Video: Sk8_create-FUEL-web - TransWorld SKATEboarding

My name is Leo Romero, and I'm here with the America skateboard team. My name is Brian Herman. Let's start that over. Braden Spransky. I'm Kevin Long. I am Brandon Westgate, and I'm here at Skate and Create with the America guys. We're just setting up some ramps and skating some fun.
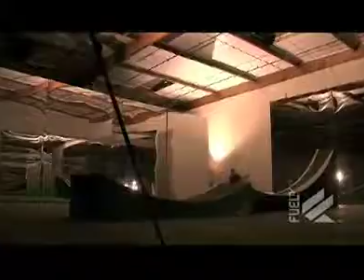My name's Yogi Proctor. I'm the creative guy for America. The way I see it is skateboarding is a reflection of the environment.
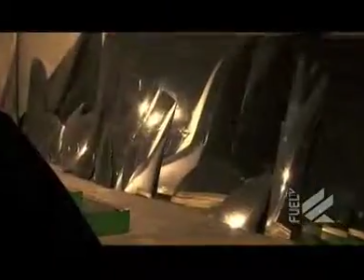22:55 So I really just wanted to use the reflection kind of as a metaphor for
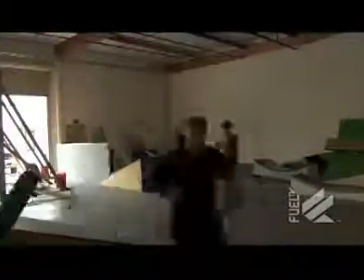23:00 skateboarding and also for what they'd set up in the Skate and Create warehouse. I chose to exaggerate that with the mirrors so that we would
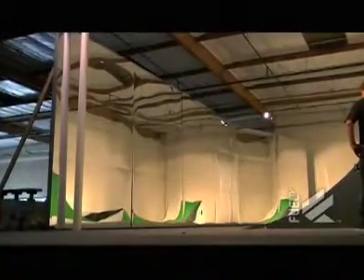23:10 basically just be entirely responding to the scenario that they set up for us.
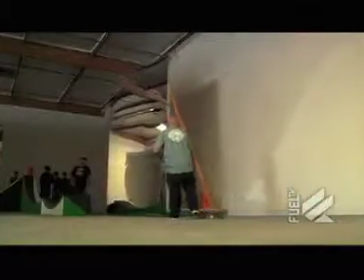23:15 Everything's movable, everything's adaptable. All we have to do is go in there and find what's good to look at.
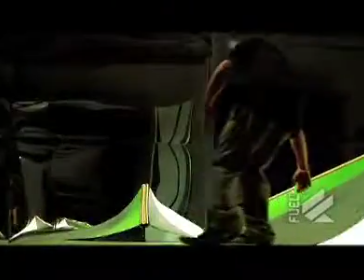23:24 And I kind of wanted to just turn the camera inside out, so to speak.
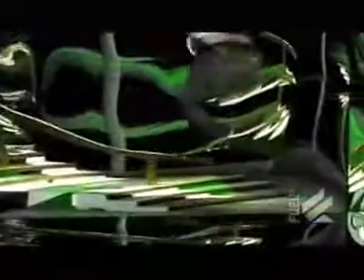23:27 So bring all the reflective mechanisms that are inside the camera, create that scenario but on a larger scale outside of the cameras.
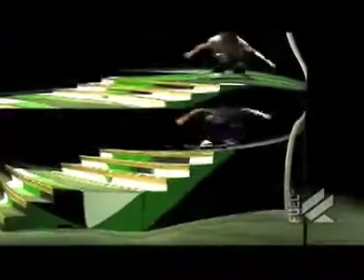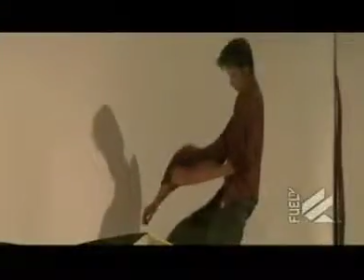23:41 We looked at the reflections rather than the skateboarding. We looked at the distortions rather than the clarity.
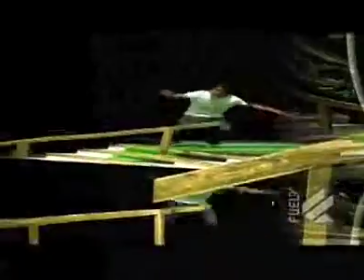23:48 We looked away from the skateboarding and into the obstacles. So we just approached all the obstacles as a geometric surface,
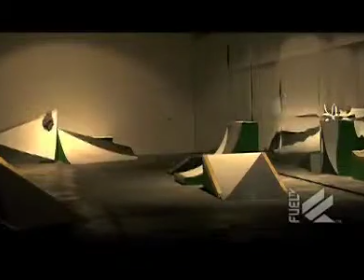23:56 split every flat surface or every plane into two by the diagonal line from corner to corner.
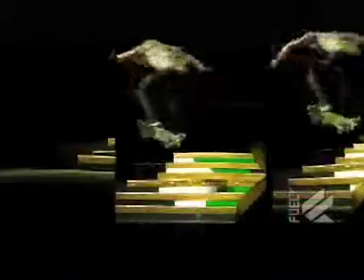24:02 And that in itself just created a more complicated geometric landscape.
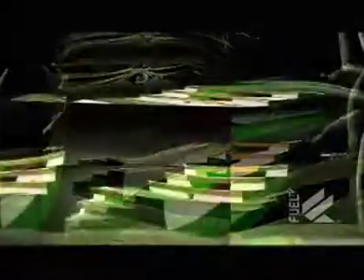24:08 Once it was in the frame of the camera,
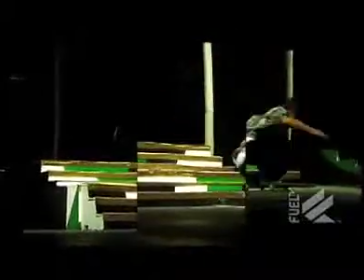24:10 you couldn't necessarily tell exactly where the traditional launch or the traditional obstacle would be or was set.
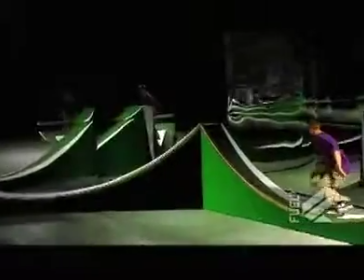24:21 A lot of America's stuff, the vibe has been very like almost psychedelic and tripped out, and it works with the mirrors,
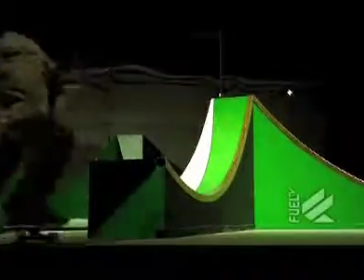24:28 everything is like skewed, and then the color schemes like classic America, green,
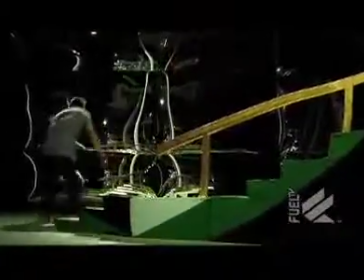24:33 gold, white, and black. Well, to start with, I thought that the idea was pretty ridiculous. Shooting into mirrors and stuff is a technically pretty difficult thing to do, even on a really small scale, so I actually kind of thought Yogi was joking.
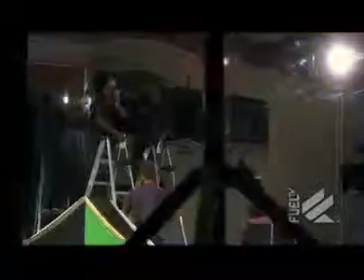We've got Mike Manzuri filming along with John Miner. Those two guys have been amazing with this project.
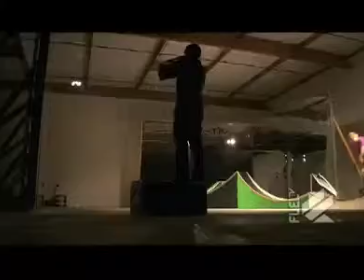25:03 They have such a creative eye. The way they see things is just, I can't believe it when I finally get to see the footage.
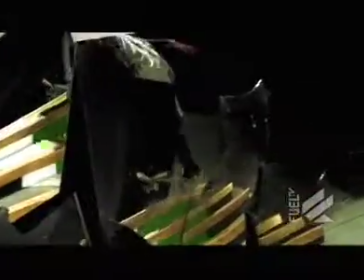25:09 I would never even thought to shoot something like that. And it's just really cool that those guys are working with us. The fact that there was a contest was kind of a side issue. You know, just hoping that we could pull it off was their main goal.
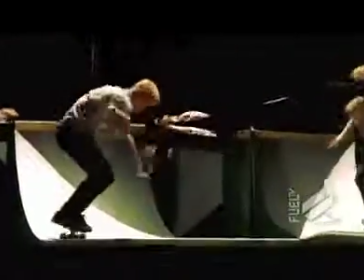25:22 We kind of went on the create side more than the skate side. The first 3 days we get 1 shot a day, maybe 2, and then started to get 3 or 4, but...
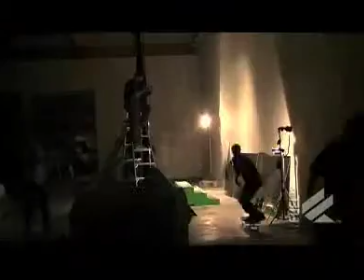25:33 And then when they are skating, they'd have to do it over and over and over again. Yeah. Why was that? Well, it was like we're filming, and then we have... Yeah, we didn't know what we were doing.
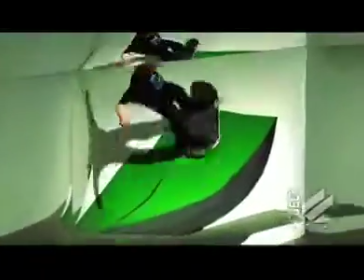It's pretty much my lasting impression from the whole week is Brandon Westgate nailed it. That's every day, all day long.
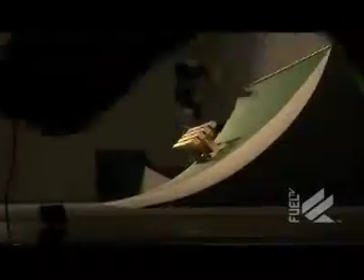25:57 We were going crazy in that box, and he was chill the whole time. You just get done filming a line or something, he's sweating like a pig, and the next thing you know, he's holding a 24-foot ladder up and helping with a lighting rig, you know what I mean? Like MVP. Such a wide variety of things to skate in there and everything. Being trapped in this warehouse, is,
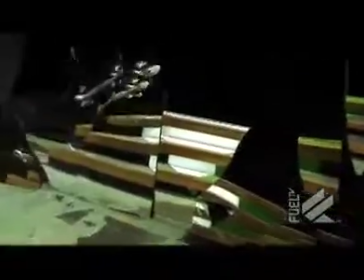26:20 you start to put the Legos together and think of things to skate that you wouldn't normally have the option to create and put together.
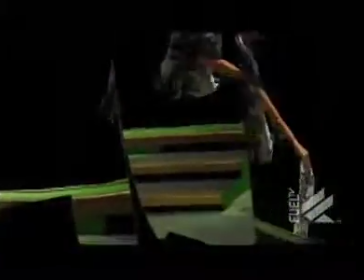26:28 I don't know, man.